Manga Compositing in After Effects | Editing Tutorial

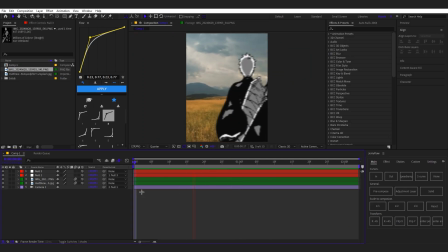4:16 Yeah, so for example, we have this, right? But wait, I think I made a mistake. I don't know.
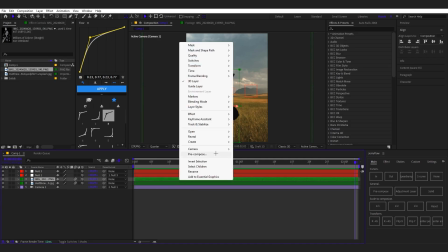4:26 I'm just gonna look.
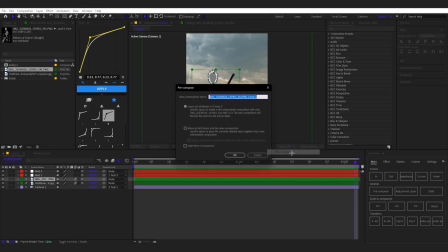4:28 You don't have to do like I do, but I think I will pre-compose him and then enable 3D, and maybe no one will.
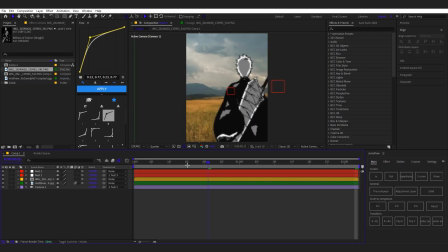4:35 Yeah, nothing changed, but I don't know, this sometimes works, sometimes not.
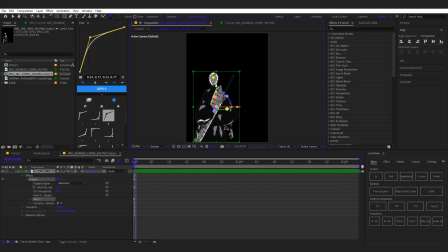4:40 So I'm just gonna do a manga hack thing that I showed in my tutorial in like, I don't know which one of my videos, but like, yeah, I'm gonna do just like little movement, you know, so it's not like really basic, you know.
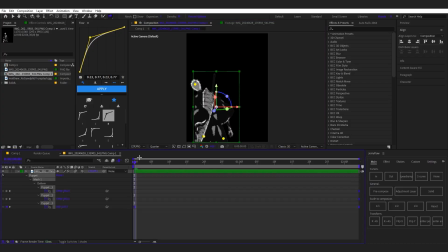4:56 So like this, it's like basic manga movement, so it's not like, you know, boring and stuff.
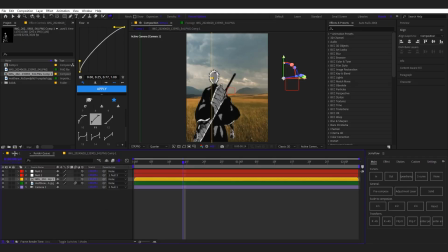5:03 So it will look like he's like, you know, bringing his head up. Yeah, like, look, you see this? It looks pretty good. It looks like he's standing up. I can also do like he's kind of coming from below, you know, a little bit.
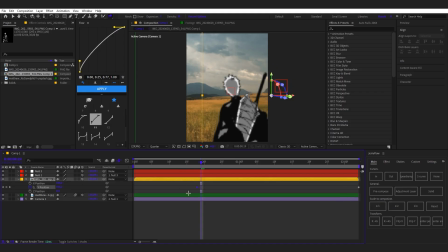5:20 So we're just gonna put this to the end, and I'm just gonna do it like this. And now this will be like he's coming from below, you know. Doesn't look too bad for real. Also, you can put like a moving field background, like a video, you know. It will look so much smoother.
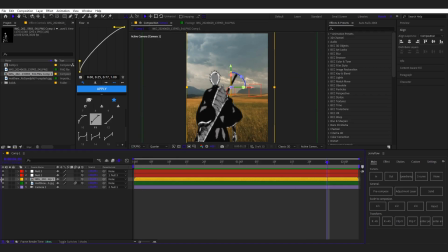5:39 So now what we will do is we're gonna color the character, because the background doesn't fit. I mean, the shading on the character doesn't fit. So I'm just gonna type in for color gradient. We're gonna apply this, and I'm just gonna pick this, and I'm just gonna pick random places.
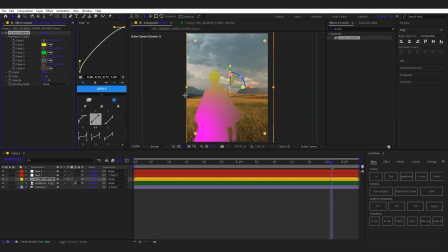5:58 Preferably color 3 and 4 should be a bit darker, because it's like the base of the body. And I'm just gonna pick some brighter colors around the head.
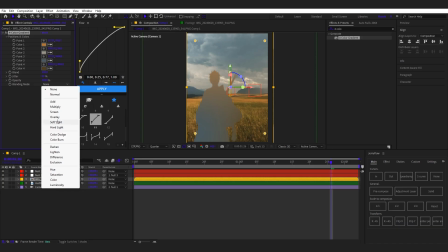6:10 And now we're gonna select the soft light right here on the blending mode.
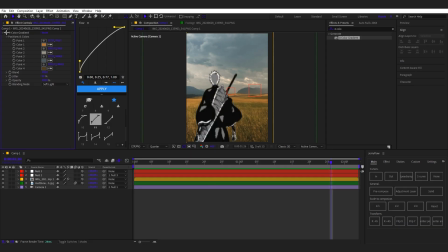6:15 And now look, it looks like he's there, you know. So we can also mess with the opacity, like I always mess with it, but not this time because it looks really good.
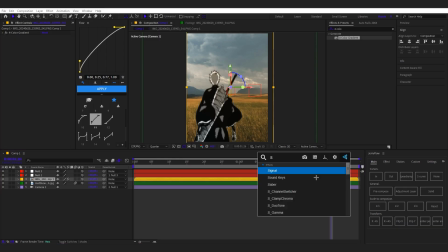6:27 And I'm just gonna drop a shading preset that I got somewhere from Neon's pack,
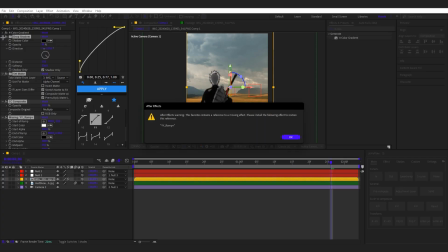6:36 and I don't have a plugin called YY RAM Plus. I don't know where to get it, but we're gonna delete it. I will drop the the preset in the description. I'm gonna type 180, and now we're gonna
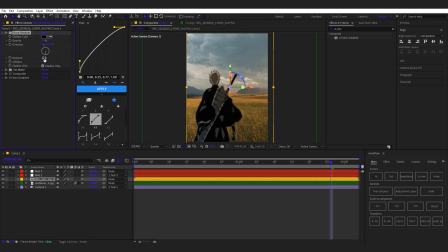6:52 opacity maybe like 50%, and I'm gonna bring down the softness, bring this down, and then bring it up. So yeah, it's like this. So look, it looks really natural, you know.
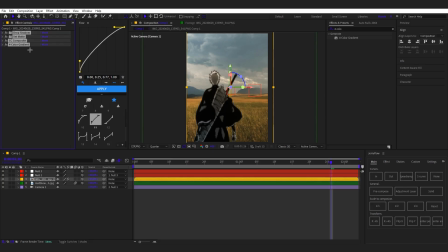7:07 So I can drop all of this in the comments.
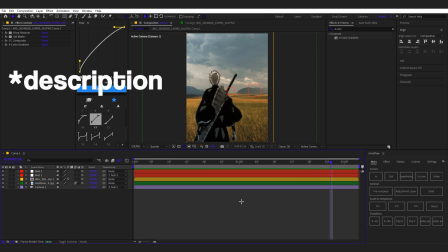7:12 I will drop this preset of mine, so yeah, be sure to check that out.
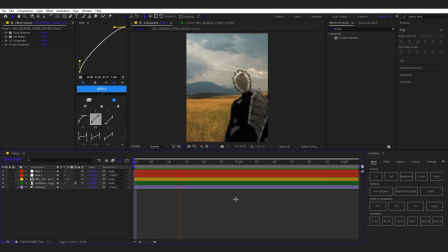7:17 And now the final shading part, like how to make that it's like legit there.
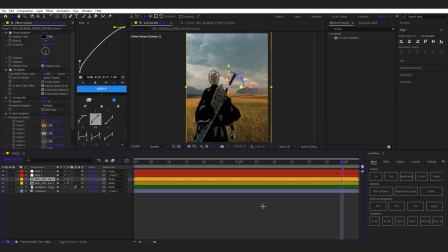7:23 So I think I'm gonna add, oh yeah, you have to duplicate this layer. I will try it. I don't know how this will look. Then you delete all of the effects, and then you add light sweep. We're gonna set this to 0. We're gonna do this, leave it as sharp.
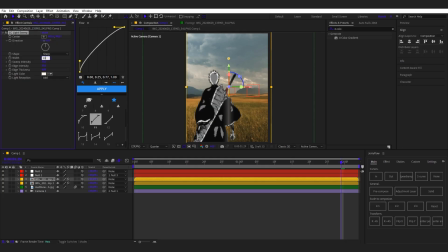7:42 Then we're gonna width, we're gonna bring it up to 1000. Sweep intensity 0. Edge intensity, I think it's 100 or something like that. And thickness, it will be a 10. And then we're gonna add deep glow.
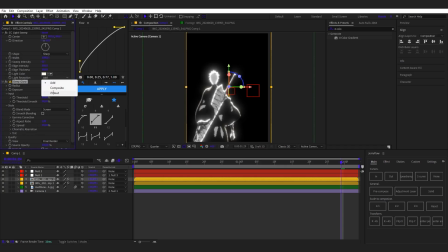8:00 Okay, this is not how this should be. Oh yeah, we should also choose cutout right here. Instead of add, choose cutout, like the very last effect. And we're gonna check this.
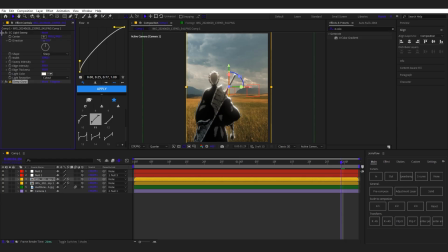8:14 So now we have this shading that a lot of people ask me how I do it. This is how I do it, you know. This is the shading look.